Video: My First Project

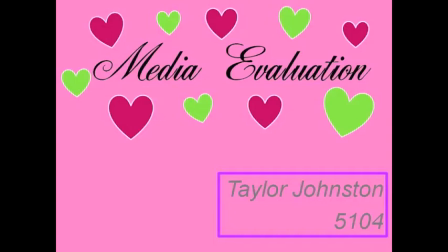0s
This is my media evaluation by Taylor Johnston.
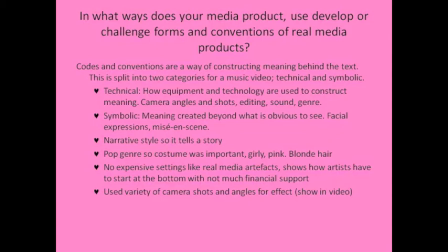4s
I analysed real media artefacts with music videos in the pop genre to highlight the codes and conventions I needed to produce mine. I followed the codes and conventions as it was more secure and didn't want to challenge against real media when it is so popular. I chose a narrative based music video which tells a story and used a variety of camera angles and shots that are shown in the moment.
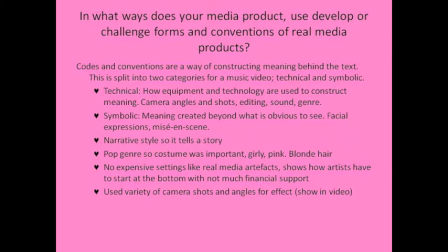22s
As it was a pop genre, costume was very important, so I made it girly and pink. As the artist had blonde hair, this was also very typical in pop videos. There were no expensive settings used in my music video, which shows how artists have to start at the bottom with not much financial support.
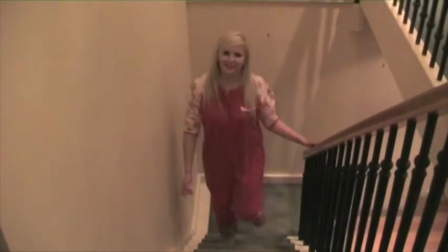38s
The music video starts with a high angle shot which tracks the artist as she walks up the stairs.
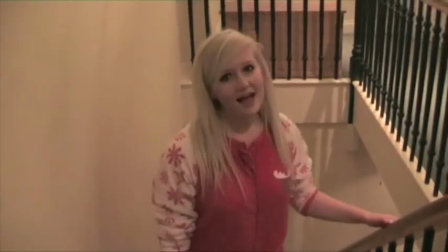42s
She wears a bold red all in one which makes it more humorous.
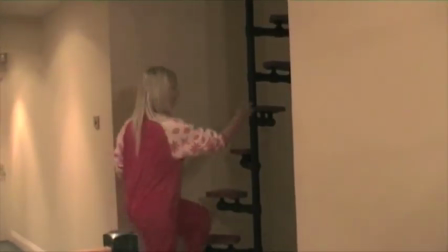46s
There is then a close up where her body language matches the lyrics of the song as she says she doesn't know why and shrugs her shoulders.
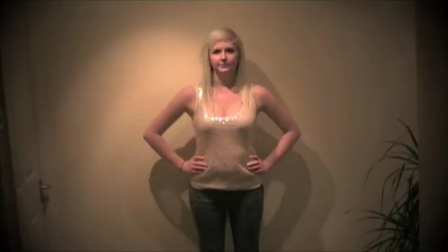53s
There is then an over-the-shoulder shot and a slow zoom onto her love interest. Fast cuts then show the artist trying to choose an outfit to wear till she finally decides on the pink dress.
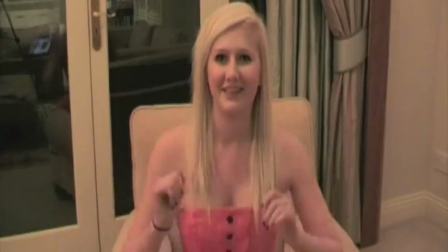62s
A pan left to follow the artist where it cuts to show her drop into the chair in a mid-shot. It then cuts to the artist running on the treadmill as she wants to look good for her love interest.
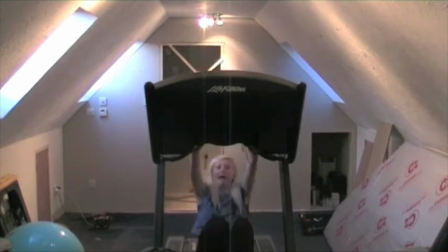71s
The lyrics link with the action on screen as she then falls off which again adds humour to the video.
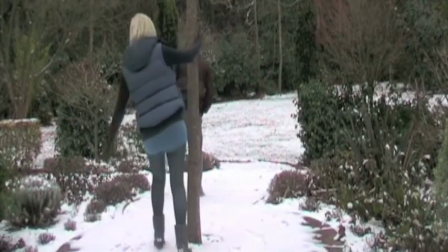76s
We then see the male walking as the artist follows him and cuts back to her with the photo as she wishes she was with him.
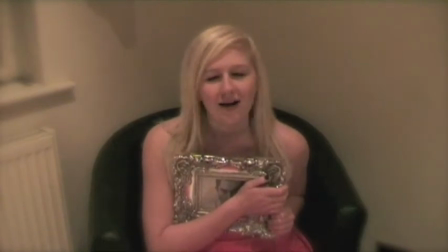82s
I added a dreamy effect which adds to the emotion behind it.
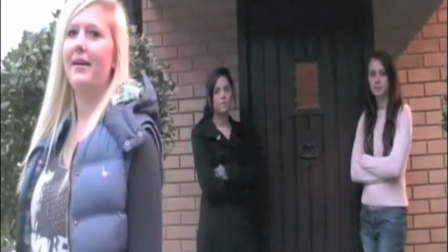85s
She is then framed in the centre as she walks away from her two friends which shows how they don't agree with her wanting to be with the boy.
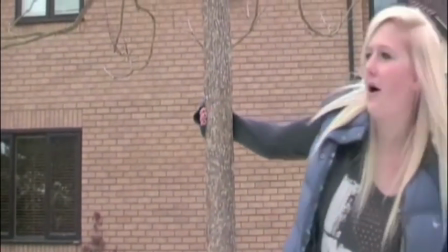91s
The setting is very romantic and she is wearing all blue which could portray how she is being cold to her friends or how her love interest is being cold to her.
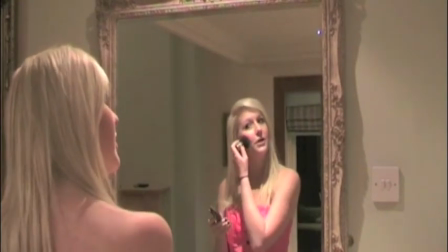100s
We then cut to the artist getting ready as an over-the-shoulder shot shows her applying make-up and wearing the pink dress as she feels this will attract the boy's attention.
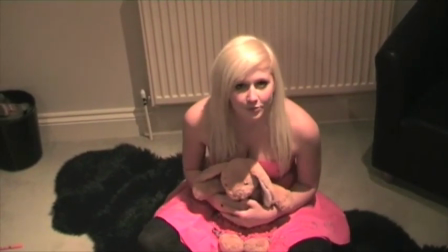109s
Holding the bunny toy makes the artist seem fragile which is also emphasised by the high angle shot.
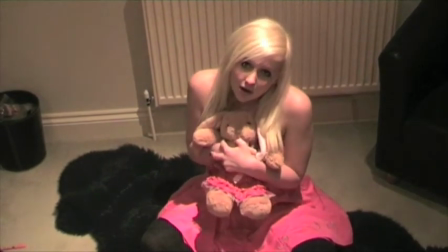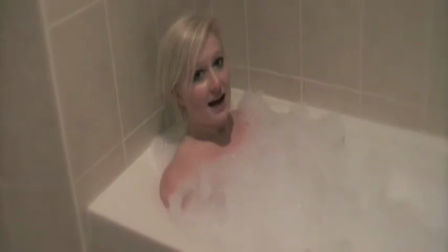120s
It is ironic how she sings of a hot sun whilst being in the bath to add humour. I also added a romantic effect on this clip to show she is daydreaming.
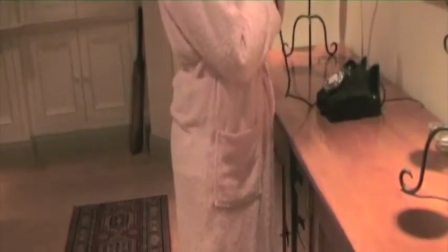128s
The camera tilts up on the artist which is usually done for the male gaze, however as she is in slippers and a dressing gown it again adds humour and irony.
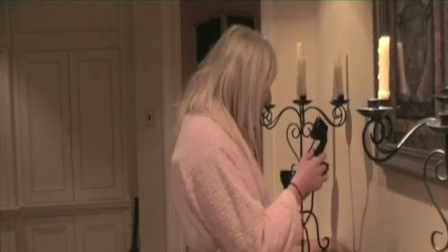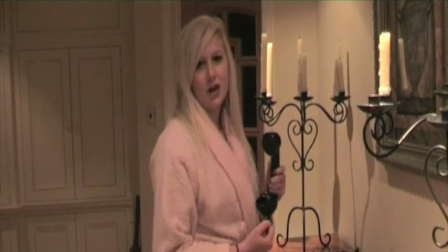141s
The artist looks directly into the camera which adds a link to her and the audience.
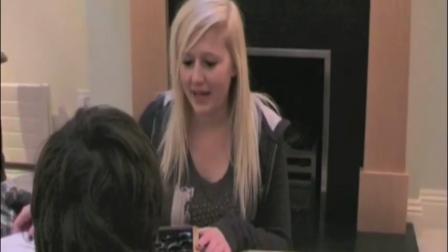147s
As the chorus begins, I use a different location and an over-the-shoulder shot as the artist gets out the chocolates to then start feeding her love interest.
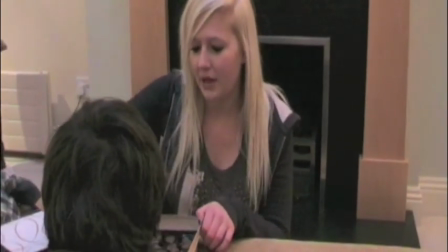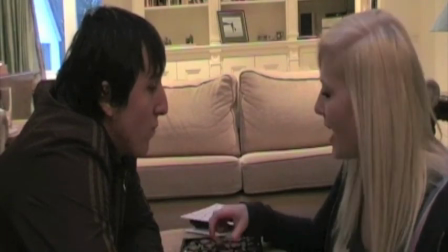161s
This is shown more clearly as the camera angle cuts to see her choosing the chocolates to feed him.
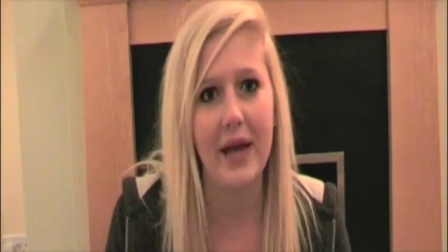166s
This is ended with them laughing which makes their relationship seem more fun. A close-up of the artist is then used to show her singing as I wanted to emphasise the lyrics in the song.
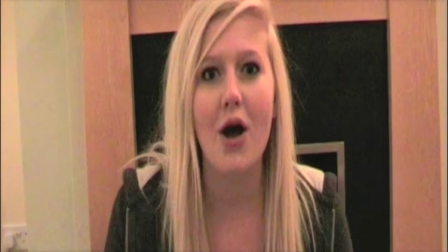175s
It gets intimate with the artist's emotions before being cheered up by the thought of the show being her finally with her love interest at the end.
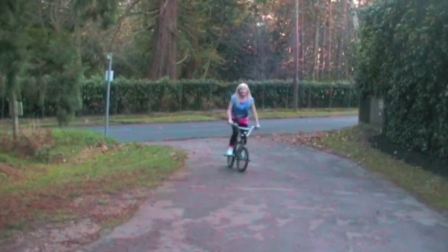185s
The bike scene shows the artist continuing her fitness regime.
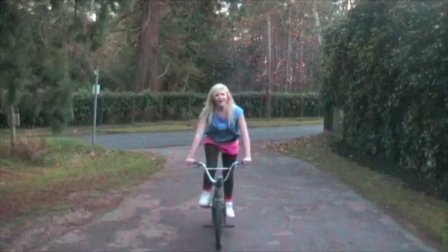189s
It is broken by a cut to the boy as it shows what her effort is for, till we see them begin to enter the house together.
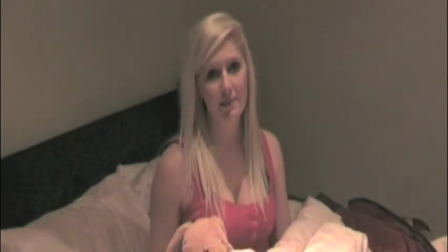197s
It dissolves into the final clip which shows the artist in the comfort of her own bed again with the bunny, to again show she is very fragile still.
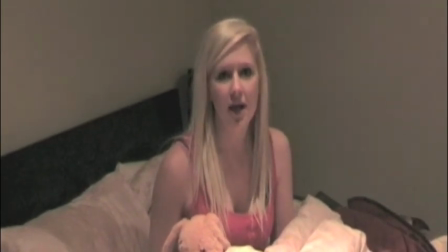204s
The ending is ambiguous as we do not know whether her love interest is there or not. She wears a red vest which symbolises love that she feels towards the boy.
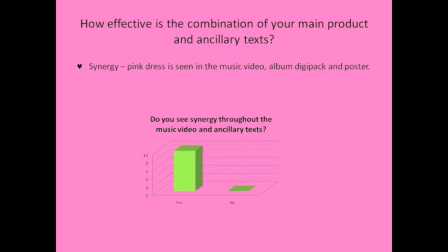214s
I used Synergy throughout my main product and ancillary text as the pink dress is seen in the music video, album digipack and poster. I did market research to ask my target market if they saw Synergy through my music video and ancillary text where all of them agreed.
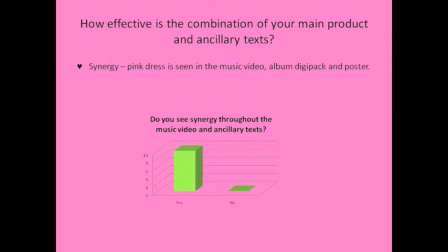228s
By having Synergy it builds a house style and gives the artist a theme which will help her be more recognisable to the target market. Audience feedback is very important in society as if people don't like it then it won't sell. I began my research with a general questionnaire which gave me basic information about people's tastes and trends.